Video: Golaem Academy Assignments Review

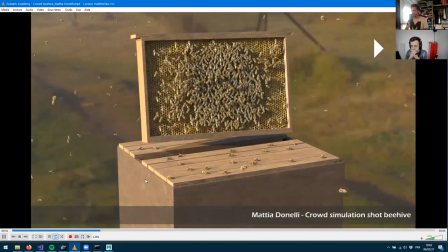[62:52]
I could spot some bees perching. yeah that guy just perched
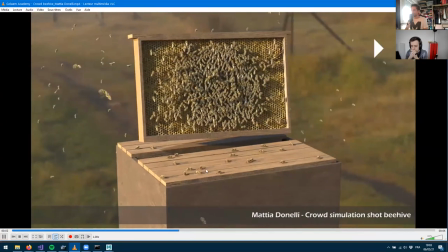[62:57]
onto that nice wood box here and I've got characters walking
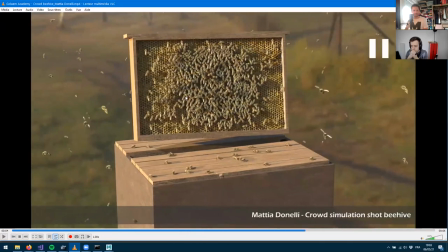[63:03]
on top of each other is that using the physics system or is it just a different terrain and you just act the system here so am I correct you've got perching bees
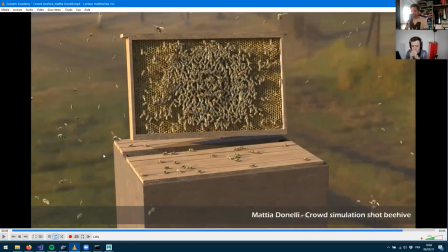[63:13]
you've got a custom asset Is there fur on the characters? It looks like they're kind of have a furry thorax, but I'm not sure.
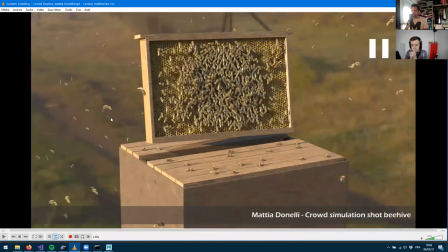[63:26]
Is there a way to zoom in VLC? Or at least there's some work on the texture to make it... Okay, the bee has fur. Okay. And is it a custom? Damn. Okay.
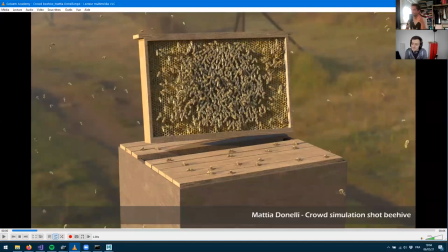[63:38]
You went really for the crazy package with fur and, I don't know, hundreds of bees at the same time, with depth of field for the rendering.
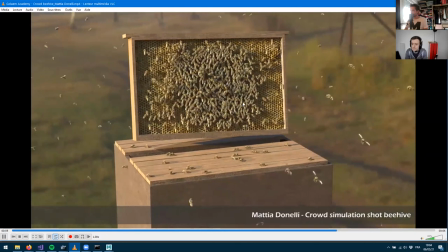[63:47]
Well, I really like the story of that shot and I really like the different behaviors. I like the photorealistic approach as well.
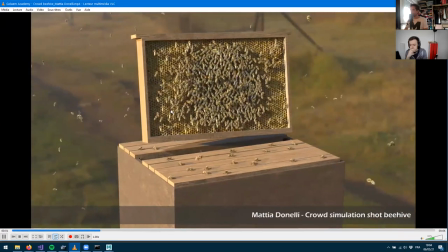[63:55]
Really great work with the shading, the texturing of the environment. It works super well.
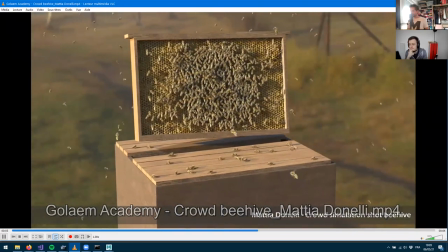[64:04]
William? yeah it's a really believable shot i mean we have bees that act like bees should act we have flying bees we have perched bees
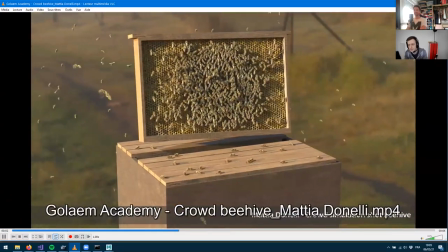[64:17]
we even have bees walking on top of our bees on the hive that's a
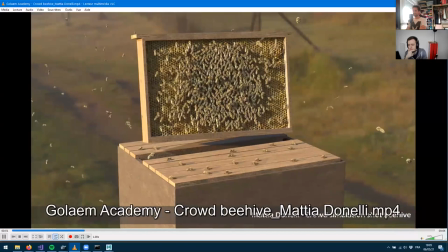[64:22]
great shot and as nicola said the composition is on point um yeah great great
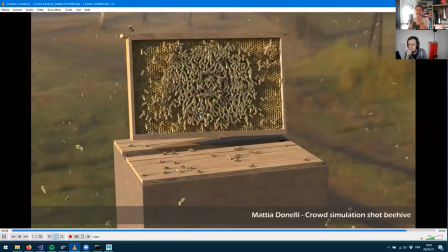[64:28]
shot and great use of golem as well with the fur because even us
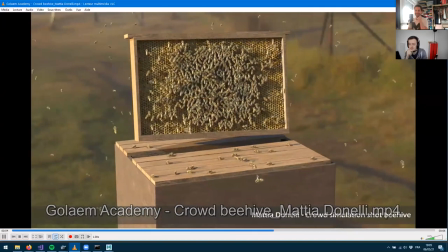[64:33]
in production we don't use fur that much to be honest so that's pretty
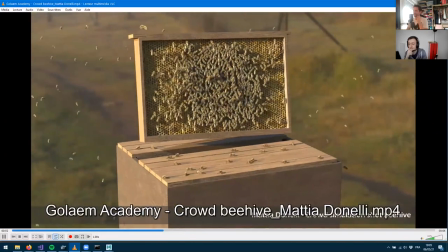[64:37]
amazing uh excellent work good work i can totally tell
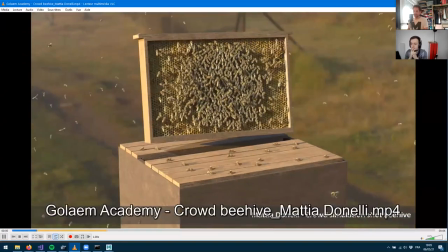[64:42]
that the fur is adding even if it's subtle i can tell it's really adding something to sell i mean when you pose this and you look at it having the motion blur on the wings having the fur on the thorax you can tell It's not a texture, it's not geometry only, it's something more. It really helps selling the quality of the asset.
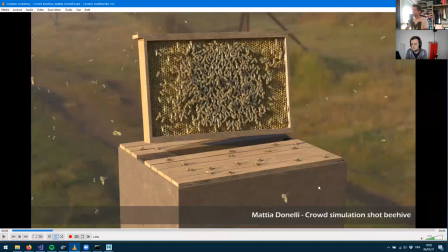[65:01]
And I really like also posing any frame. And you can see the bees, they are really in different positions, really believable position regarding the way you fly, having the nice wing blur on it. And you know, some are really, they kind of,
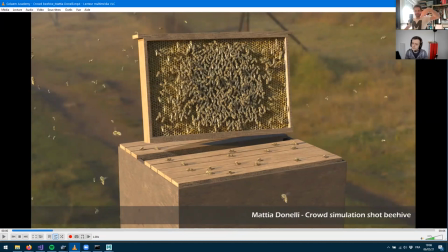[65:19]
I don't know the word for that, but they have different angles. so I really like head down head up yeah really really great work
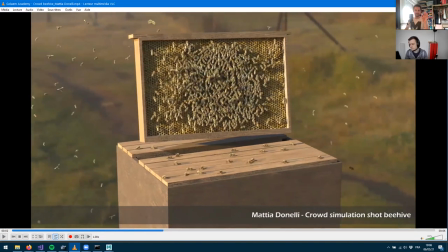[65:27]
here I can just tell that the perching is a bit maybe abrupt sometimes I can see they're kind of teleport so probably you can change the landing time I guess you are using the perching behavior here so maybe you can
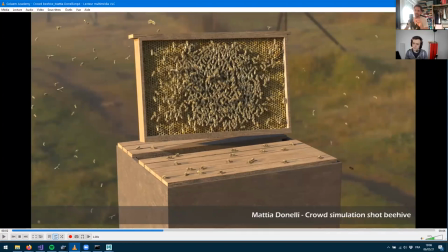[65:41]
change the perching time to have them perch maybe maybe slower and maybe change the animation at at that point as well. So, and okay. And I can see that Mathias tells that he wanted to create a complete asset. So you converted your own assets yourself. So really great work for this.
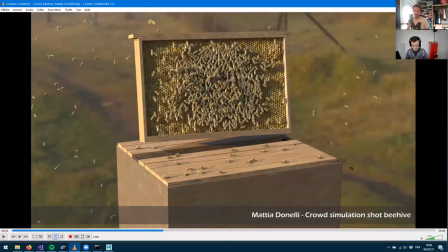[66:02]
I'm really impressed that so many of you guys decided to convert your own assets rather than using the assets from the character pack. It's really adding a layer of difficulty to the work, but it's really big,
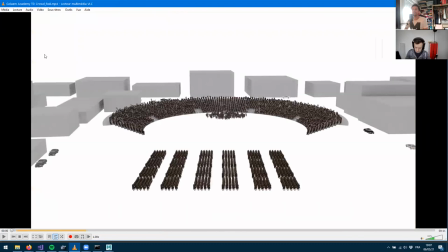[66:15]
big achievements. okay let's move to uh next one so golden academy uh td um and from rob uh rob uh and let's play
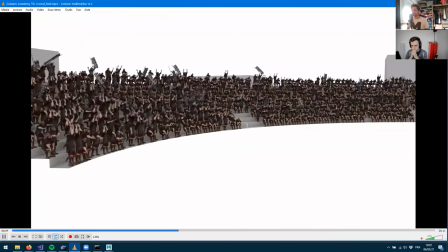[66:28]
it once it's 11 seconds here and uh we've got a stadium of soldiers oh we've got
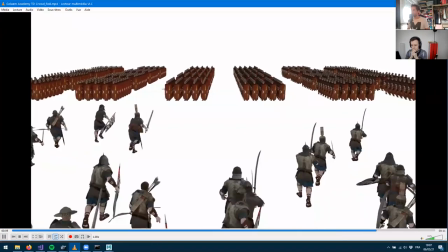[66:34]
multiple shots uh we've got a charging army here and we've got some cars
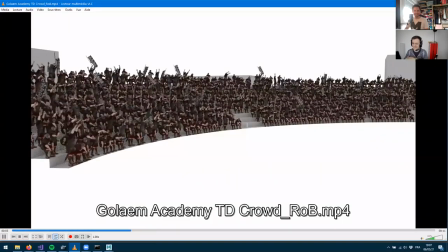[66:40]
okay that's that's unexpected but probably you wanted to make the full stuff.
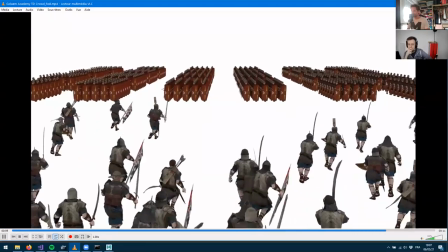[66:46]
You wanted to show the traffic and show the battle stuff as well.
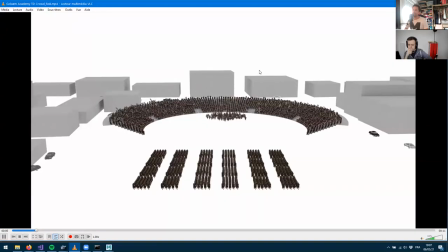[66:51]
So yeah, let's probably if you've got some time to add some environment would really help selling the shots.
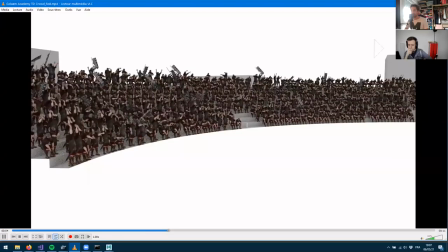[66:59]
Having a stadium with soldiers really help as well.